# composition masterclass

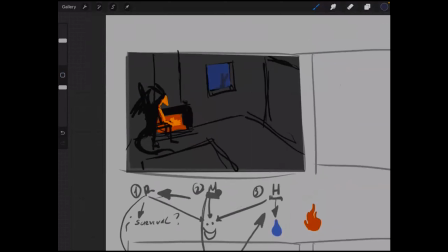53:46 So we have like this super like dumb thing.
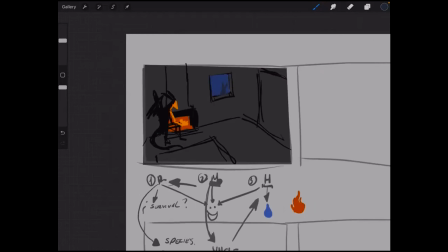53:52 We haven't, make anything
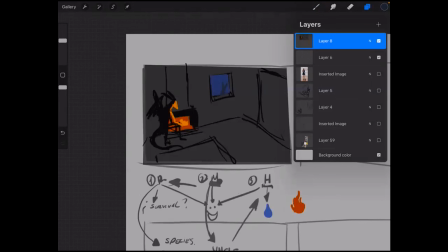53:59 in terms of drawing. It's nothing, right? But what is the relationship about them, right?
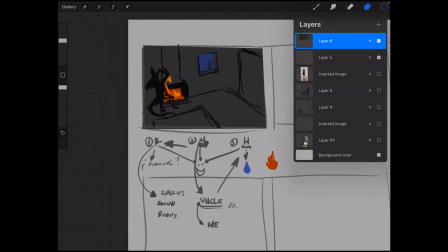54:05 Otherwise, the composition makes no sense, right?
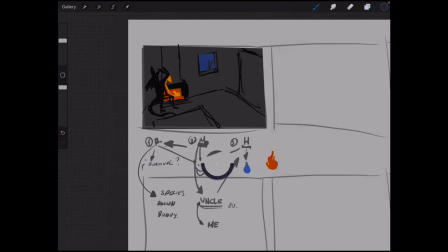54:08 If we don't have like these guidelines right underneath, like there's almost no way, to figure it out. What are we, supposed to do with our image if we don't have this
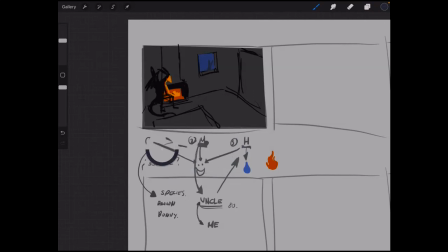54:26 base, this structure?
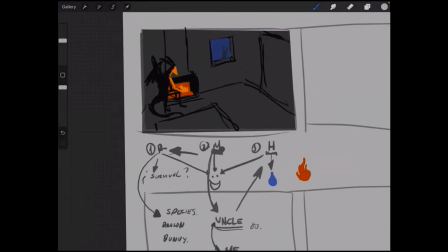54:34 It would be, it would be completely random. But now we have something really specific, right?
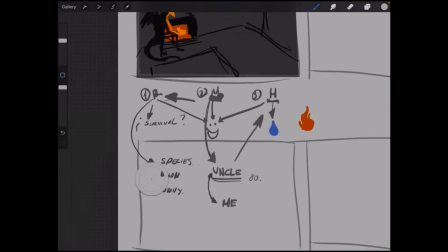54:42 So I was mentioning to you, probably we have the uncle. He's really old, and he's feeling probably,
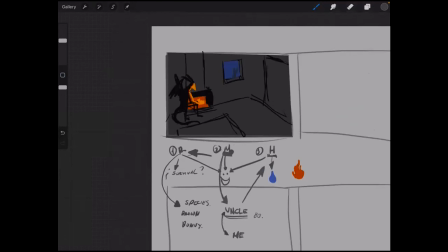54:53 how can we show that he's vulnerable, right? How are we turning this
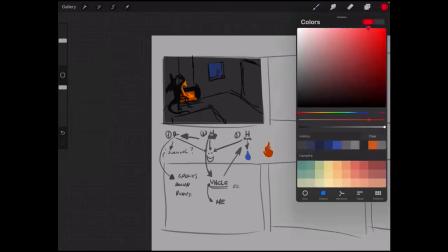55:02 the symbols, the things that we have in our image. How are we, turn this into that?
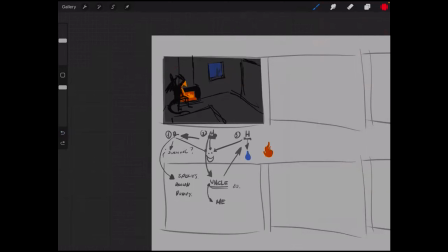55:14 So we can do lots of things, right? Like there's almost no limit whatsoever.
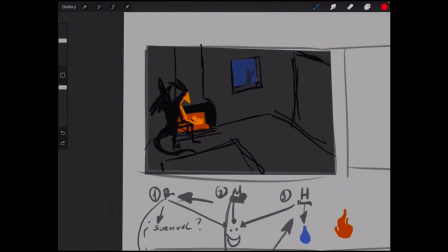55:21 So if we were thinking about, the left and right and left, right? So I don't know, I'm just, shooting in the dark right now.
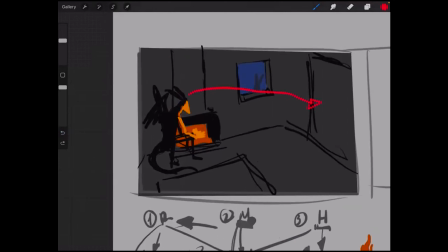55:30 I feel like there's a lot of time for him to look to this side. But now we're saying he doesn't have that much of time.
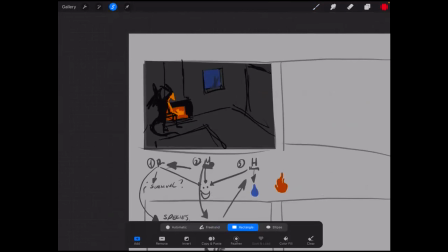55:44 So one of the things that I'm going to do the first thing I'm going to do is to flip it.
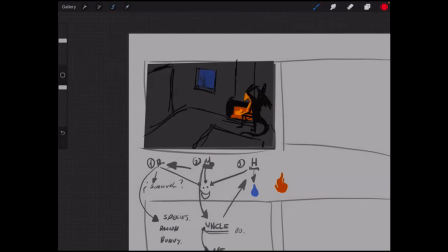55:52 So he's in the corner, right? You feel that? This is like he's completely free.
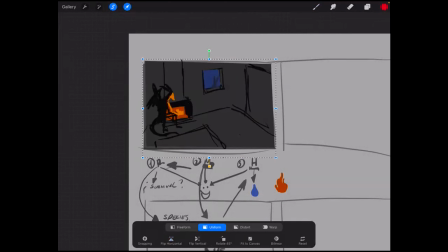56:00 He's got all the things that in this space, he's got all that movement, but now he's in a corner. You feel it?
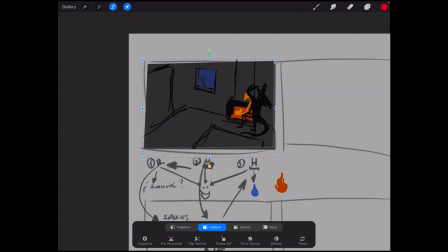56:13 For me, that's super exciting, to like how just by flipping something and having,
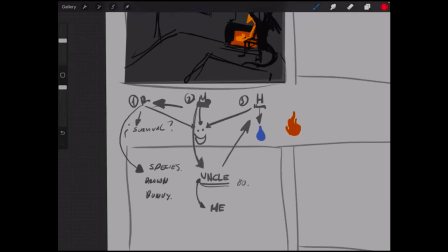56:21 this underneath idea, we start,
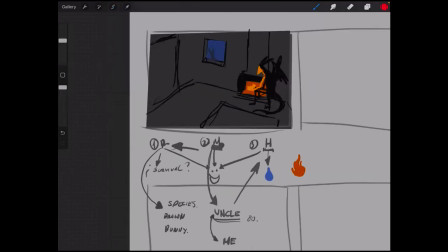56:24 to connect all the ideas and everything started to make sense, right? And it's not random anymore. So see, he's old. He's feeling right in the corner.
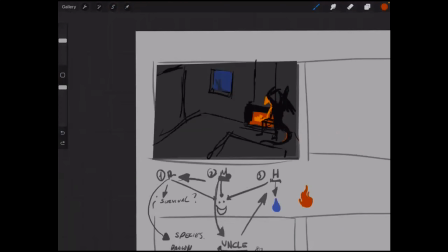56:43 And the bunny, probably he's got more time.
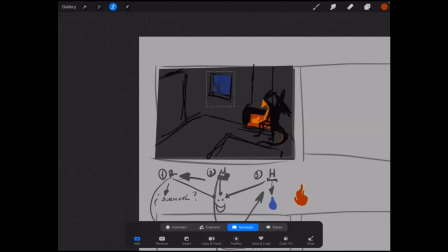56:47 So probably because he's got more time, I want to, give more. He's able, to breathe a lot more on the other side.
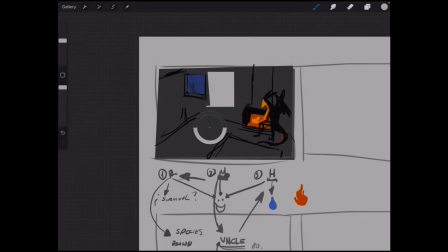57:02 You see, just by
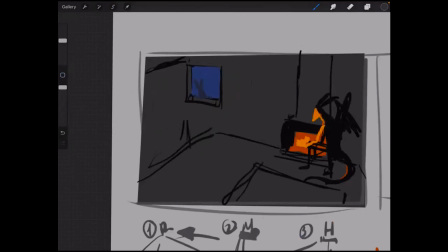57:06 taking those essential elements, we started to create some sense out of the composition, and it's not random anymore.
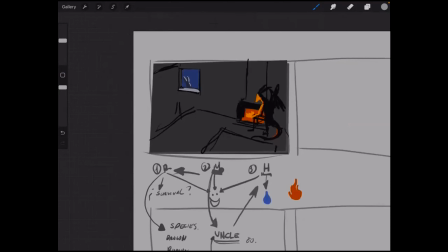57:26 So what else?
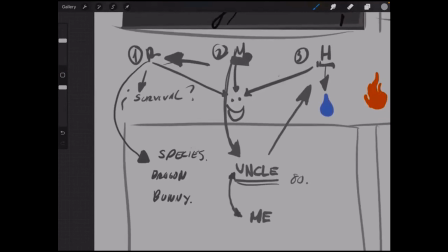57:28 What do you think would be, cool in terms of those concepts that we?
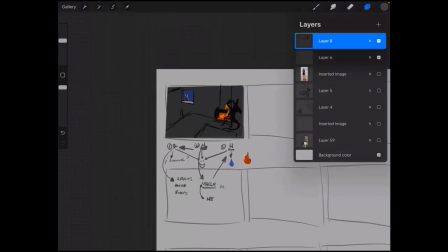57:36 So what I'm starting, to see like how we started with
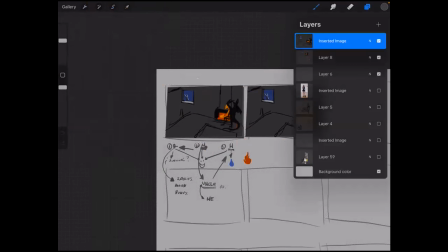57:47 this basic. So you see like the big difference right here.
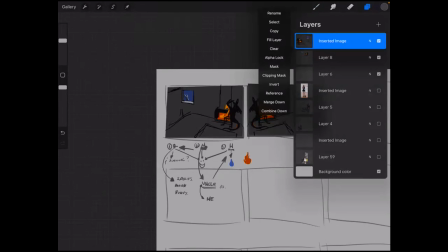58:01 And always having, those concepts that are attached, to those three things within the brain. The reptile, the mammal, and the human. That's probably one of the reasons I love so much,
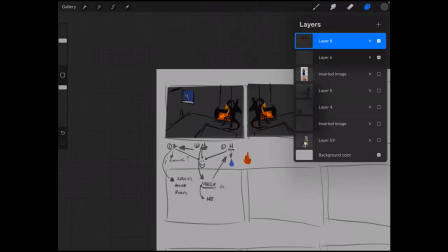58:22 Zootopia. It gets, to all those three really, really in a really effective way. And, it cannot be more straight, the message, because those are animals. So that's why we feel, that right away.
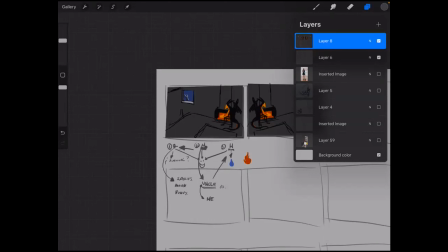58:42 So in terms of study for, to study animation and to study like symbols, that's a great movie too.
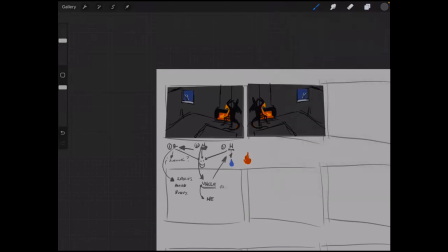58:53 So
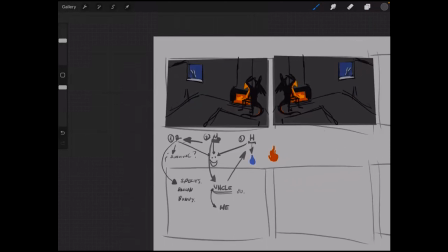58:58 what else do you think, like, is he feeling
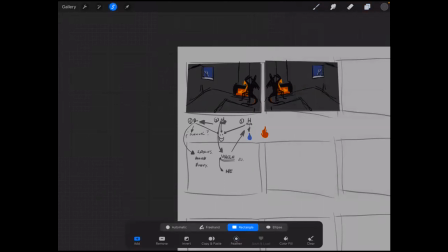59:07 something that I would like, probably he's feeling trapped, by, his
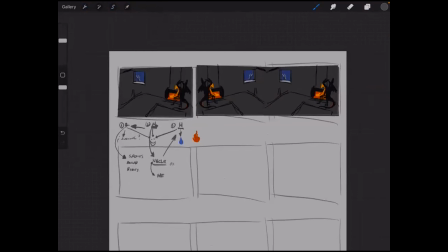59:18 the age of he's getting old and he's not anymore
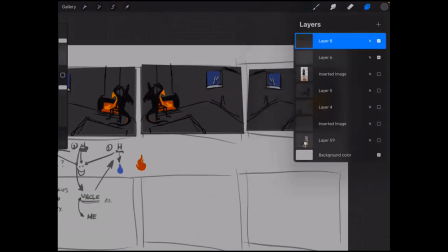59:26 something that happens, to people, going into when they're getting old,
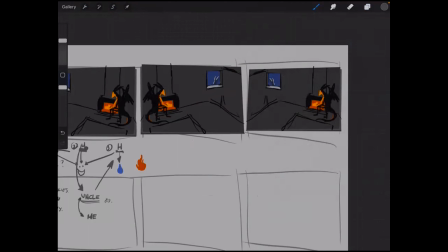59:36 their space, they fill their space with lots of stuff and they lose like the sense of freedom because they're so full with stuff and we feel like there's the lamp and like all this stuff and
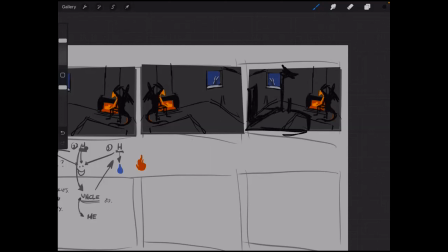59:57 there's not such a, they don't have space anymore for themselves. It's more about, how they start to feel their thing, their whole life with stuff. So they're like things on the ceiling,
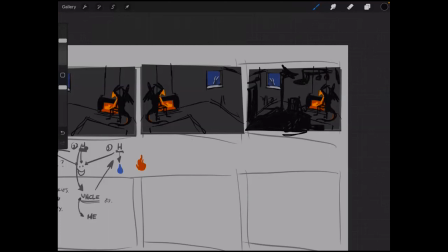60:20 and he feels, I don't know, let's say probably he feels really lonely.
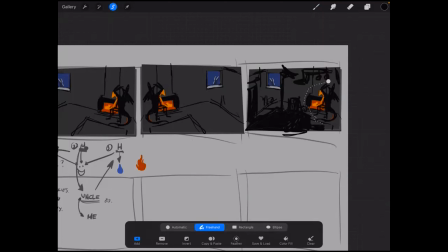60:29 So how do we make, someone feel really lonely? By making the space bigger. It's like those really simple ideas.
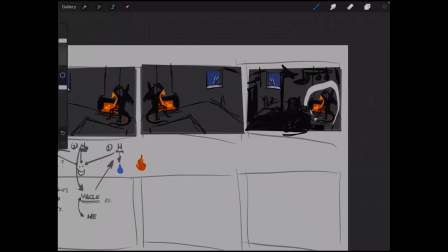60:42 How do we make him feel,
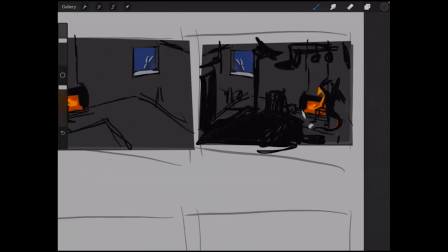60:49 and probably even lonelier, if we put him in front of him like an empty chair?
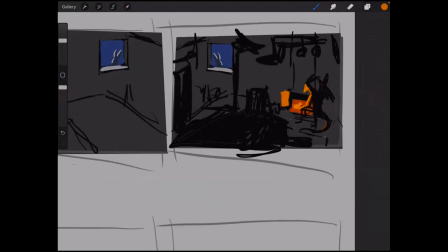60:58 So there's like this really bright chair, but there's no one anymore. So you see, like those things, they started, to remind me a lot of like the golden ages of Pixar, right?
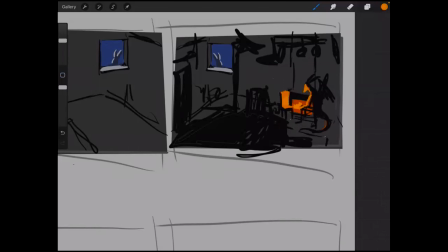61:17 They feel really sad, and at the same time, they feel really exciting. Why?
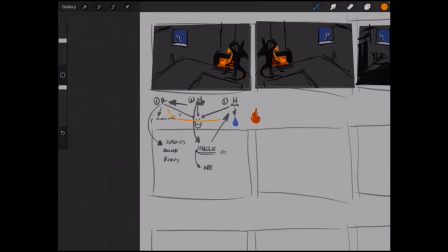61:22 Because they're going into those three.
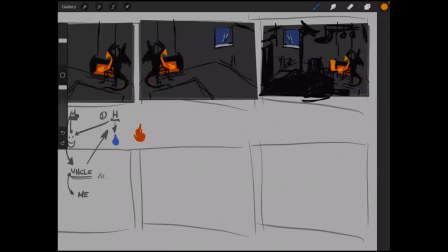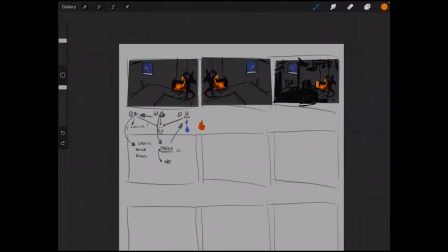61:34 So you see how we, by developing this same idea, we start to go and dive in more and more into this concepts.
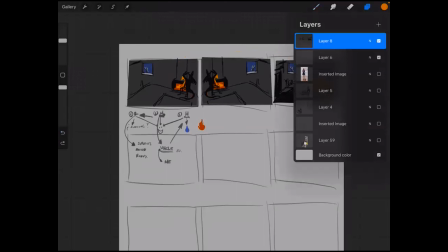61:51 So what if,
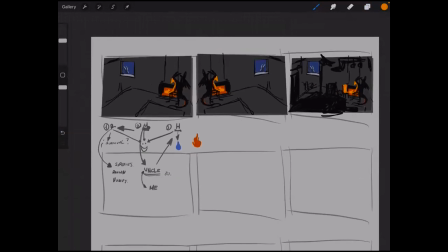61:54 he's not so much in his mind, he's not so much the dragon, it's not so much in his head, it's more about his heart.